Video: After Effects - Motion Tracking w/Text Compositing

We're going to add in an adjustment layer onto our title here. Go back here, we can see what we've got.
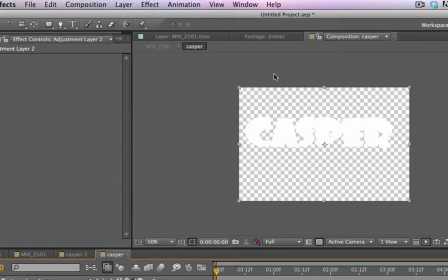And now we're going to go layer, new adjustment layer on the second Casper title. Now we're going to go over to our effects and go to levels. We're going to add levels to our adjustment layer and bring the levels down so that we have darkened the title here. Pretty much make it almost completely black. And now we're going to mask it out.
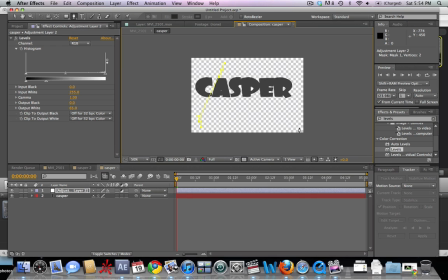So go ahead and hit the G button, and we're going to add a semicircle type of mask here, kind of to match the lighting that we see in the scene. Now we've masked out the dark, we're going to go into our mask and make it a subtract
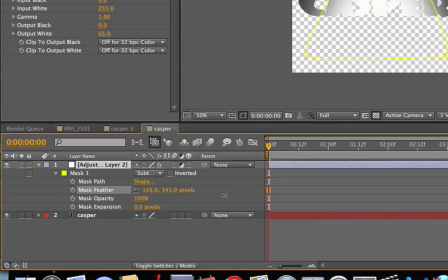And now we're going to feather out the mask by hitting M with the adjustment layer selected.
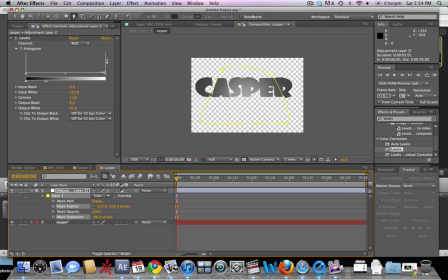Hit M twice, and now we're going to mask the feather, and we're going to bring down the expansion a little bit here.
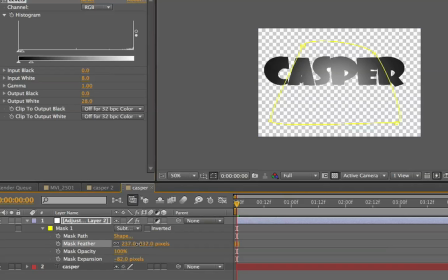Just make it a little bit darker. Very nice. Just kind of mess with the settings a little bit.
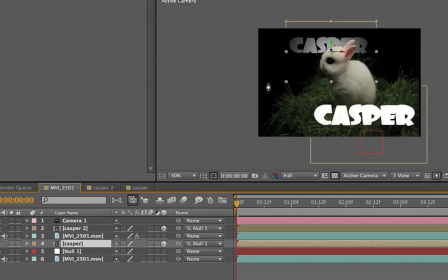And let's take a look at what we've got. We can see that the new title looks very nice there, as if it were actually in the scene and responding to the lighting.
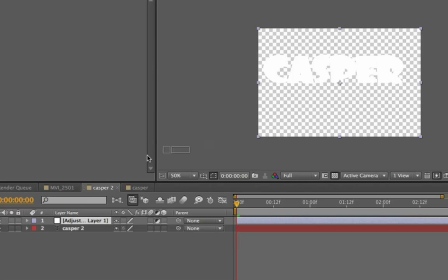Now let's go to our second title, the one we see in front. Not going to be as extreme here, because we can see that it's a little bit more in the lighting than the other one.
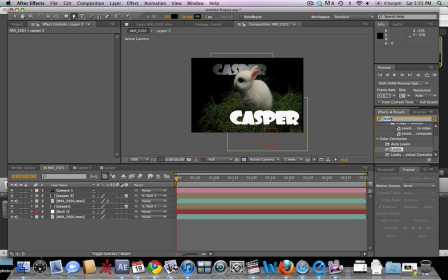And just kind of mess around with the settings a little bit there. Pretty much the same effect. Now what we're going to do is add a fast blur to the titles. So type in fast blur here in your effects panel and drag it on to your back title and bring up the fast blur
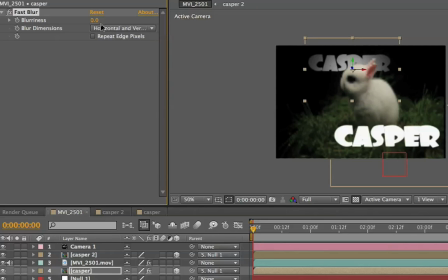to about 3 or so. And then we're going to bring it back down to 0.
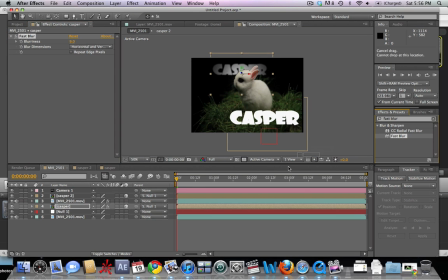Just kind of mess around to see. It depends a lot on your depth of field within the original shot. And we're going to add a fast blur also to the front title here. And we're just going to mess around with a little bit, give it a nice soft blur here.
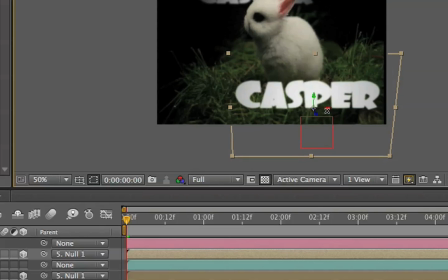Very nice. And what we're going to do is kind of change the perspective a little bit, because you can see that where the camera is sitting,
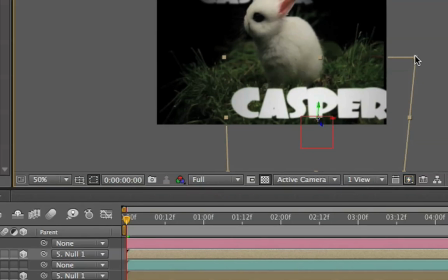this title, if it were to be at the same level of at Casper,
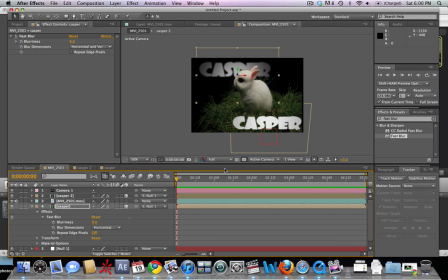it kind of would be facing down a little bit. So there we have that.
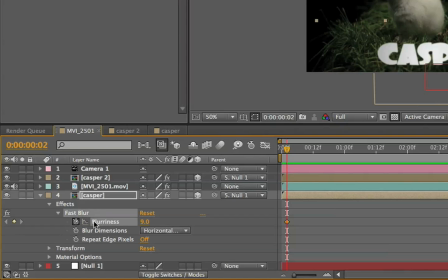What you can see is that the camera goes in and out of focus a little bit. So what we're going to do here is very important. We're going to change the blur as the camera goes in and out of focus. We're going to set a keyframe for the blurriness here. Scrub forward a little bit where we see the depth of field change in the actual shot, and then bring down the blurriness.
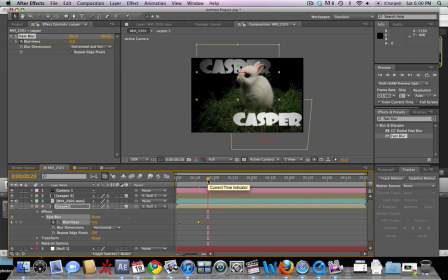So the back title is going from blurry to not as blurry as the actual focus distance in the original shot changes. So then we're going to go scrub over here and then go back to
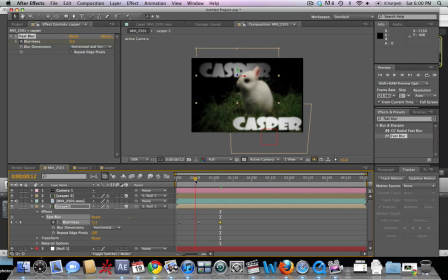a little bit more of a blurriness on the back title. Very nice. And we're going to go ahead and do the same to the front title here.
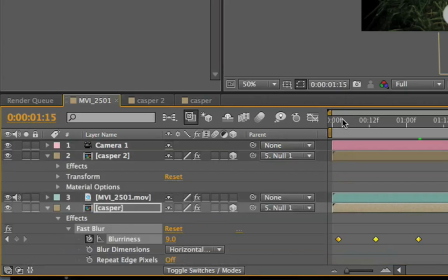We're going to copy these keyframes here, and then we're going to go to our front title and paste them
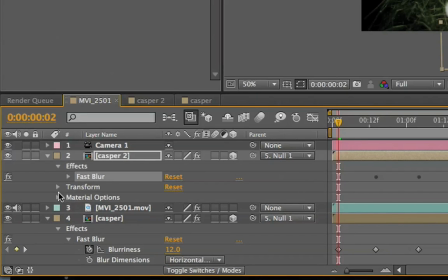on to the fast blur we have here. So we've just hit Command C and Command V to paste those keyframes in the same spot.
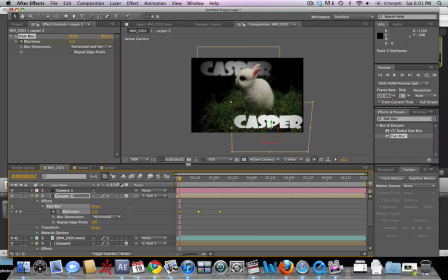Now this is going to be a little bit different, because since it's in a different Z axis space, the blur level will be different than of the back, pretty much the opposite.
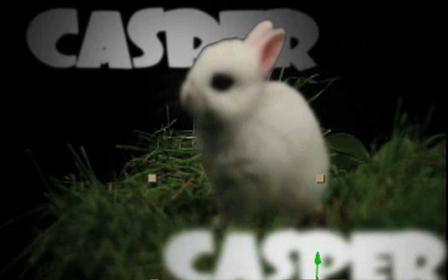So as the back title gets in focus, the front title gets out of focus.
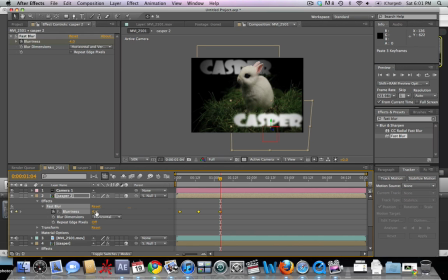So we're going to pretty much just make it opposite of the back title. So now we can kind of render through here, and we can see very nicely that as the camera goes in and out of focus, the titles match along with it.
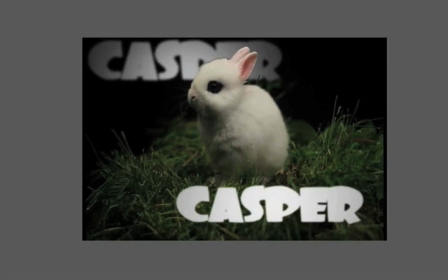So the back title starts in focus and then moves out, and the front title starts out of focus and moves in.
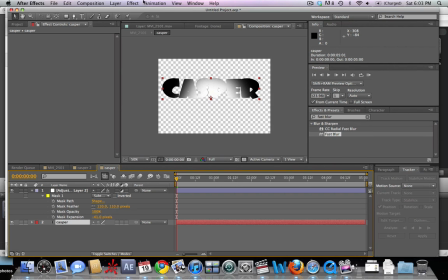Okay, now we're going to go ahead and change the title here.